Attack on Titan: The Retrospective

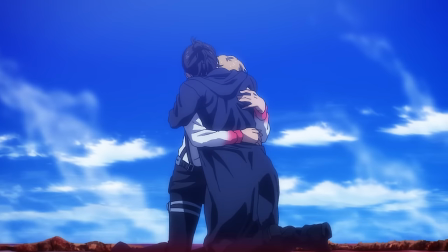Some lines were slightly adjusted or added, and the ending was far better received, which just goes to show how so much of the story is in the details.
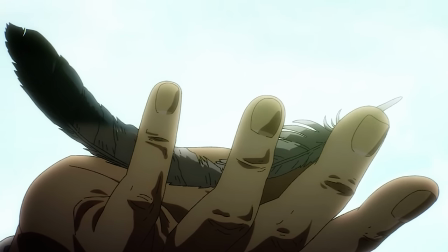Attack on Titan actively integrates the viewers' expectations and often conflicting dispositions into the commentary itself,
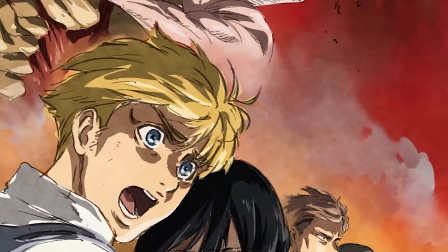with the layout of its final arc and how both sides of the final conflict are comprised of characters we have grown attached to.
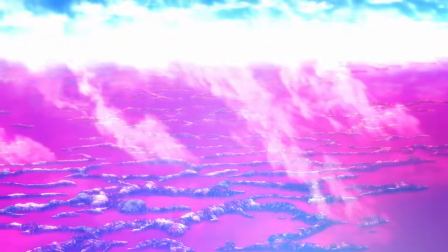And this can get problematic when the commentary concerns the genocide of the entire human race.
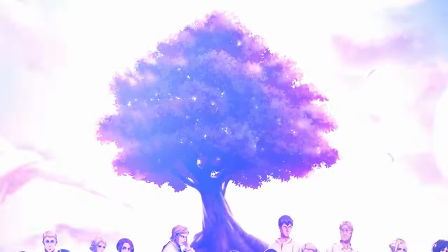On the flip side though, it makes for a very interesting story, one that reveals just as much about the viewer as it does the author,
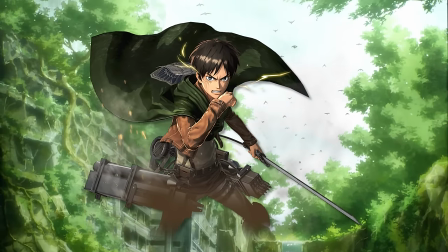and I'll be diving into exactly why I personally respect Isayama's final say and the thematic crux of this story as we progress through the video.
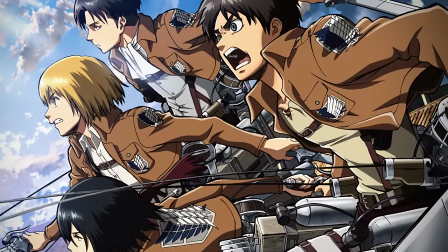One trend that quickly becomes apparent upon retrospection is the fact that Isayama, almost obsessively,
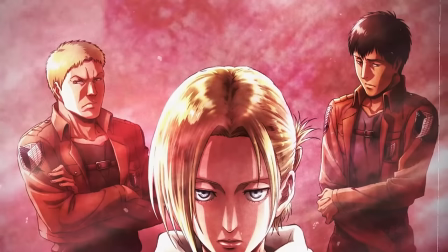structures his series in a way that enables individual chunks of it to function as a micro-expression of the larger narrative.
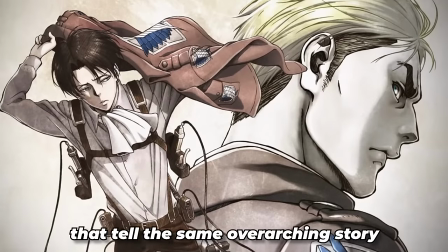Little nuggets of the story that tell the same overarching story.
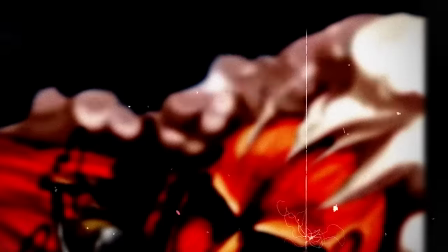This becomes especially impressive in viewing the earlier segments, as arguably the strongest example of this is none other than trust.
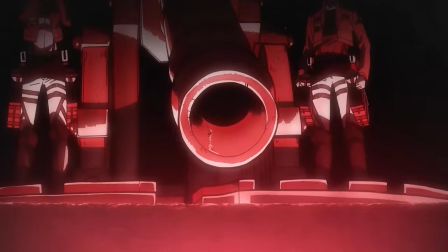Right from the very beginning, we witness people dehumanise themselves and others,
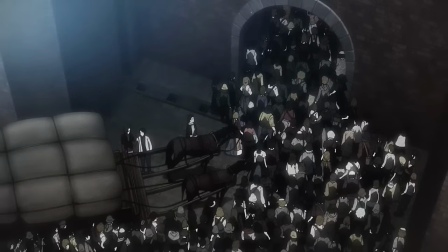as is made apparent with the large carrier that was supposed to go through the gate before any of the people could, prioritising the product over the lives of human beings,
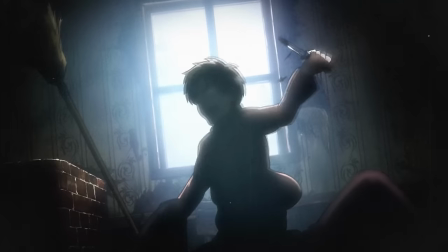all fuelled by the fear of death and the drive to preserve. Another instance is when Eren saves Mikasa from her kidnappers.
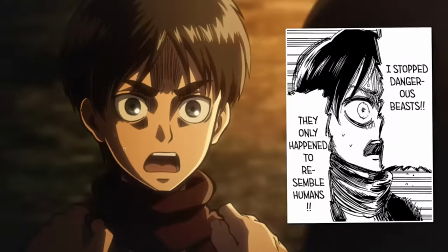After brutally killing them, he refers to them as beasts, even going as far as to tell Grisha that they only happen to resemble humans,
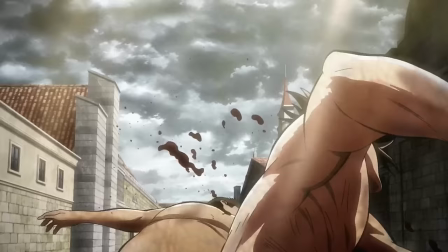a clear showcase of Eren's nature and his intrinsic rage towards everything that limits people.
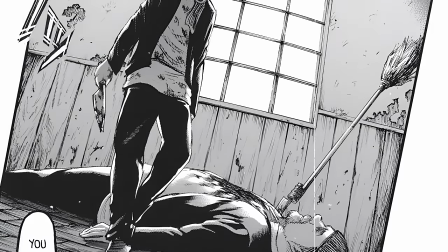This was not something he was forced or even told to do, but the young boy killed the kidnappers nonetheless.
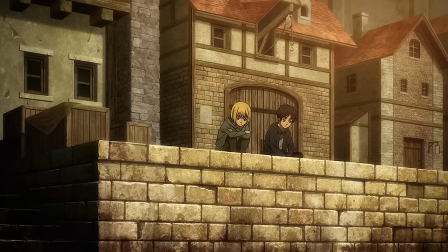There's the iconic dreamscape conversation between Eren and Armin, something that closely resembles the final chapter and the nature of their dialogue there.
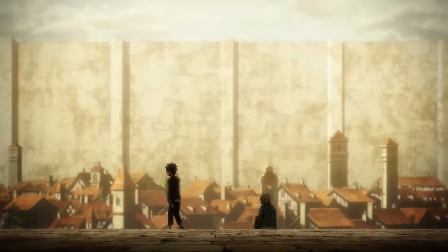In fact, 139's iteration is clearly framed as a direct follow-up to the Trost conversation,
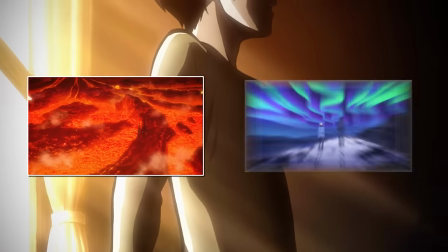which presented all the questions that are then explored in the final chapter. The outside world, the different sights, the curiosity that drives Armin, the rage that drives Eren,
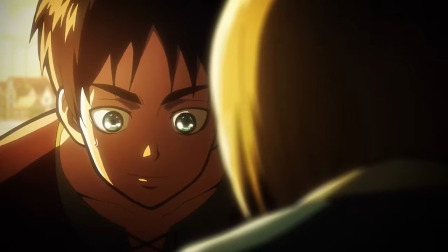how he has not once visualised these landscapes, but rather, has only ever been in love with the idea of nothing hindering him from going there,
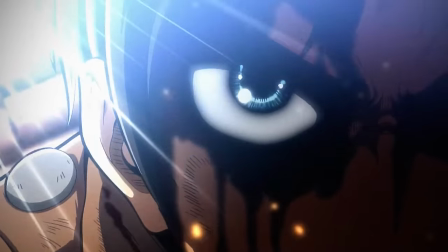absolute freedom to do as he wishes.
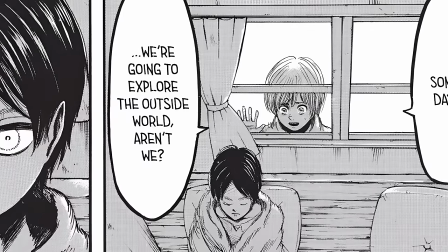As early as chapter 14, we see how Eren runs contrary to Armin, who sees these heights as holding value in and of themselves.
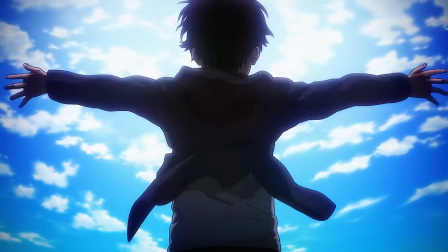That is why Eren must deceive himself into believing that he is free when he performs the rumbling.
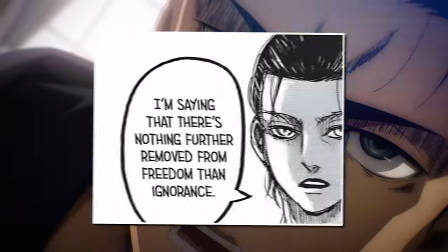He takes the form of himself as a child, symbolic of ignorance, the same state he previously referred to as the thing furthest removed from freedom.
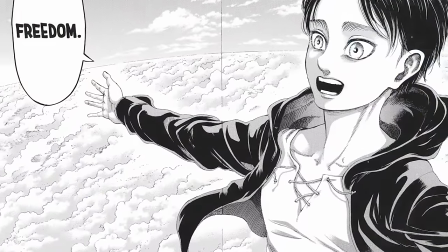It is made to look as if he is flying, birds and flight being a universal symbol of freedom.
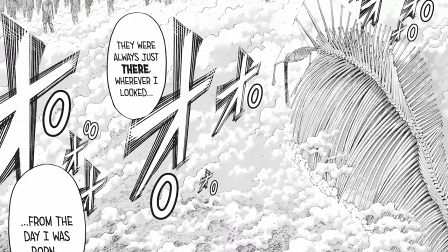But in truth, he's actually trapped between the titan smoke he's on top of and the clouds that are on top of him.
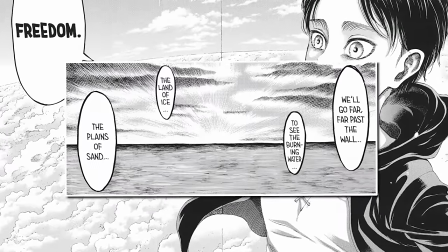And again, this visual is eerily reminiscent of Eren's visualisation of the different sites indicative of his perception of freedom in Chapter 14.
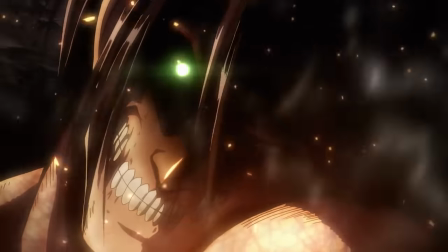Carrying the boulder to plug Wool Rose is a clear symbolic reference to Atlas carrying the entire world on his back,
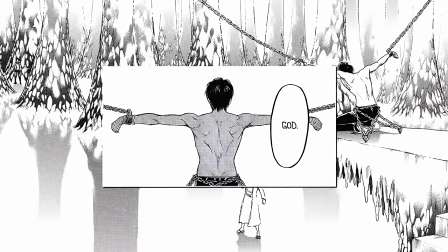a clear play on Eren's eventual god-like function within the narrative. The presentation of Eren not fully understanding his own driving motivations,
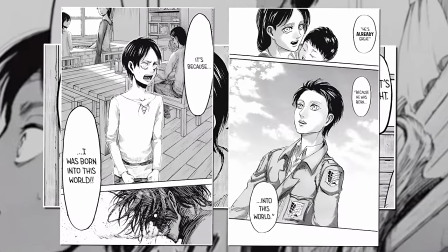instead echoing the words of his mother when confronted with why he wants to go outside the walls, is another nod to the final chapter.
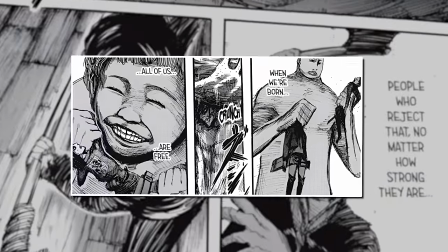Eren views the freedom to venture outside as a birthright that was taken from him.
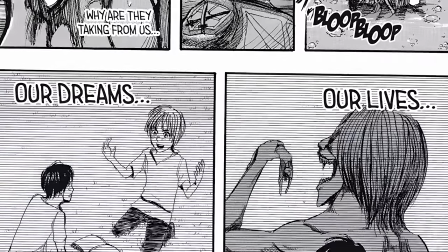It's very clear to see how Trost features all the themes the series goes on to define itself by,
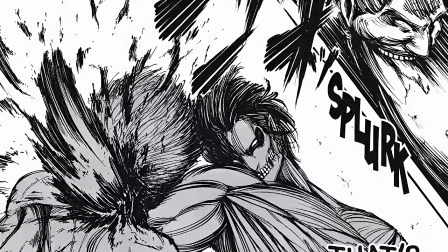and on a page-to-page basis, it is astonishing just how closely it mirrors the very end,
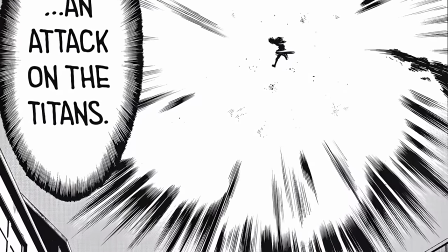showing just how cohesive and thought-out this story was right from the very beginning up until the very end.